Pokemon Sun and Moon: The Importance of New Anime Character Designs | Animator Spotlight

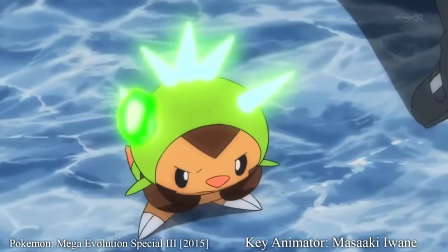(4:12)
Even Masaki Iwana, an absolutely legendary talent with over 30 years experience and has animated entire episodes by himself,
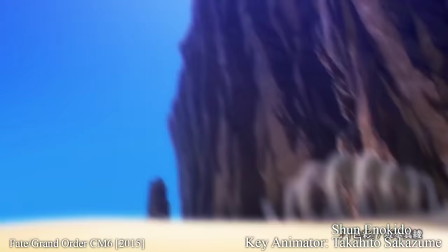(4:19)
posted about how he's learning about the software. Digital animation is getting bigger and bigger and with digital talents taking the stage on Mob Psycho,
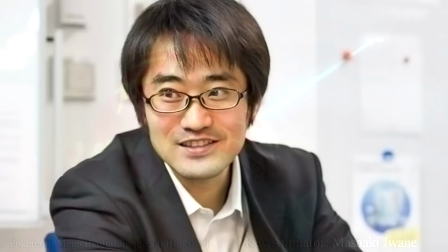(4:28)
One Punch Man and Space Dandy to name just a few, OLM is more prepared than than anyone else in the industry.
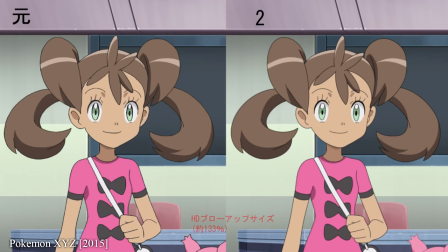(4:34)
Hiroyuki Kato, the lead producer of OLM Team Kato and the man in charge of the Pokemon series has been hugely enthusiastic about the move to digital. So enthusiastic that he even compared it to the end of Japanese isolationism in 1853.
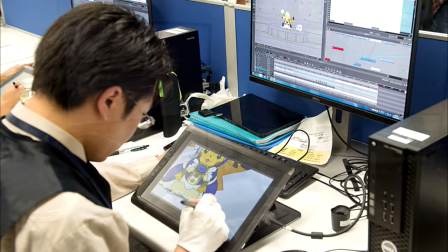(4:48)
He's um, quite overdramatic with his analogies, but you get the point, it was big.
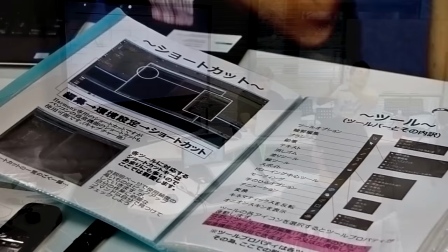(4:53)
He invited people experienced with the software to come to Japan and do lectures for his staff, enough,
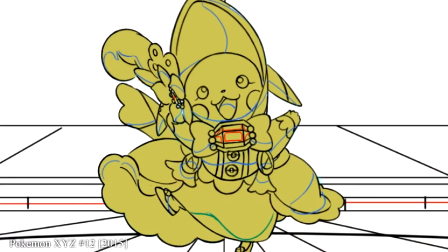(4:58)
he rewrote the entire software manual so that it would make more sense for his team, and once they were confident enough,
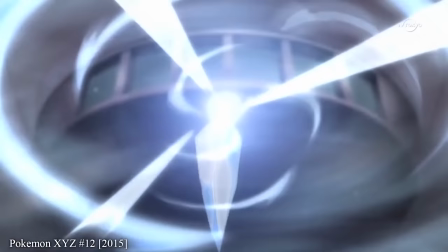(5:04)
they started putting it into practice. This sequence here was produced entirely with the new software.
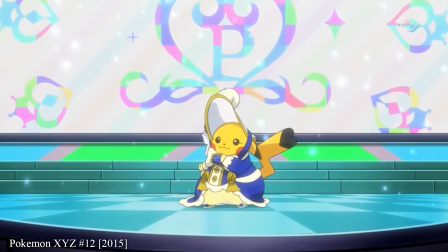(5:10)
So as I said, with the character designer, their job is to control the aesthetic voice,
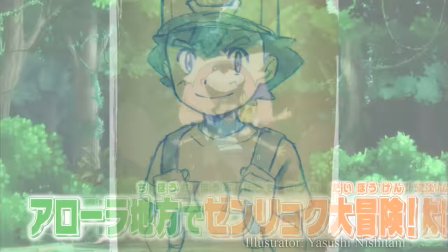(5:15)
and so everything needs to be designed to take full advantage of this brand new set of skill sets and workflow.
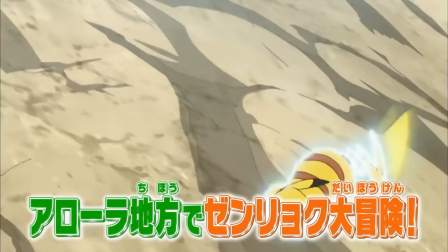(5:22)
It's not about appealing to kids or copying Yo-Kai Watch, the Pokemon Sun and Moon character designs are here for the animators.
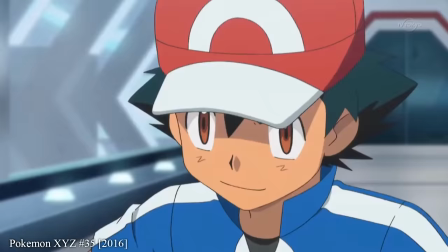(5:30)
Ash has rarely been interesting to animate before, and this led to even XY having a series of stock Pokeball throw animations,
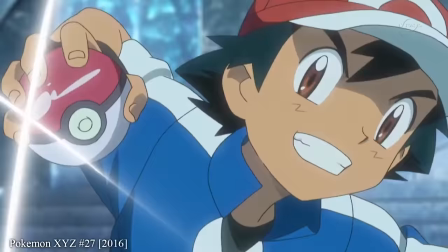(5:36)
and he's never been treated in the same way as the actual Pokemon he's sending into action.
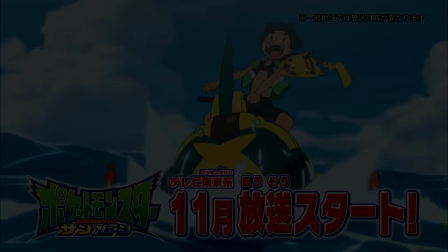(5:41)
But with a complete redesign with the animators in mind, this is finally going to change.
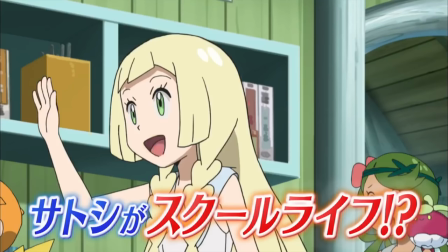(5:48)
Now I'm obviously not saying that you have to like this new web-gen direction that the series is taking.
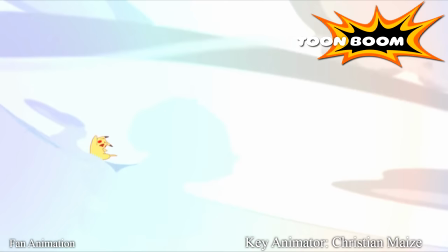(5:54)
The series will have far more animation detail than ever before, be more expressive and perhaps even the best animated long-running show that's ever been on television,
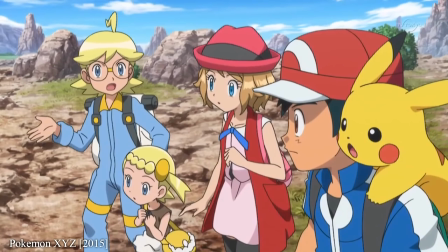(6:03)
but as much as it pains me to say this as the host of an industry-focused channel, some people would just rather stop watching. Some people want characters that are always on model, even if they lack visual personality.
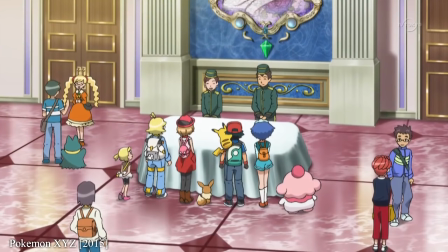(6:17)
Some people would rather a character rarely move at all than move interestingly or creatively.
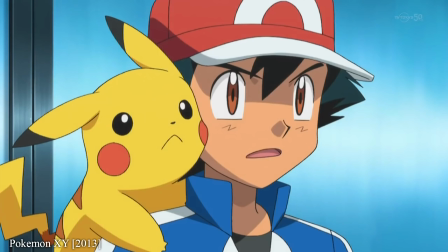(6:23)
Genuinely, some people really would prefer less animation just because they don't want to see things change.
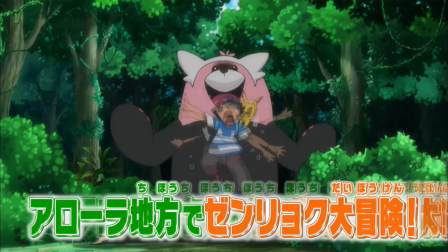(6:30)
I can't empathize, but it's worth recognizing this. But in return, stop talking bullshit.
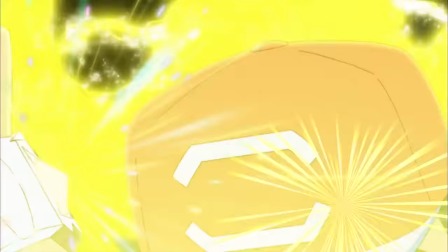(6:36)
The animation has not gone down in quality and has not been rushed. It's very much the opposite.
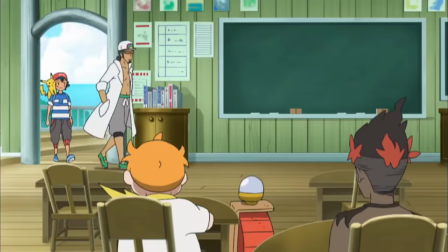(6:41)
This is literally nothing to do with budgeting, nothing to do with trying to appeal to younger audiences and everything to do with providing the best products for TV.
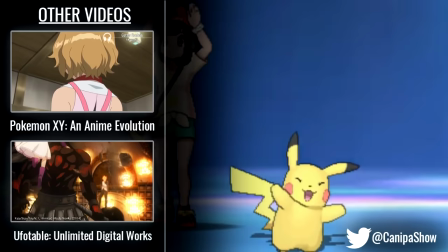(6:53)
Thanks for watching the Canepra Effect. Special thanks to Frogkun for additional translation and there will be another video when the series is airing,
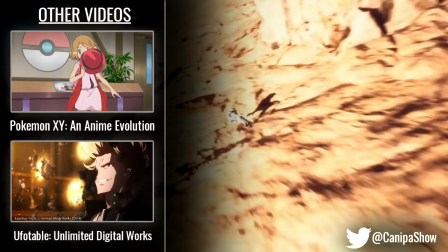(7:01)
exploring the effects of this anime revolution. All sources and further reading are in the description.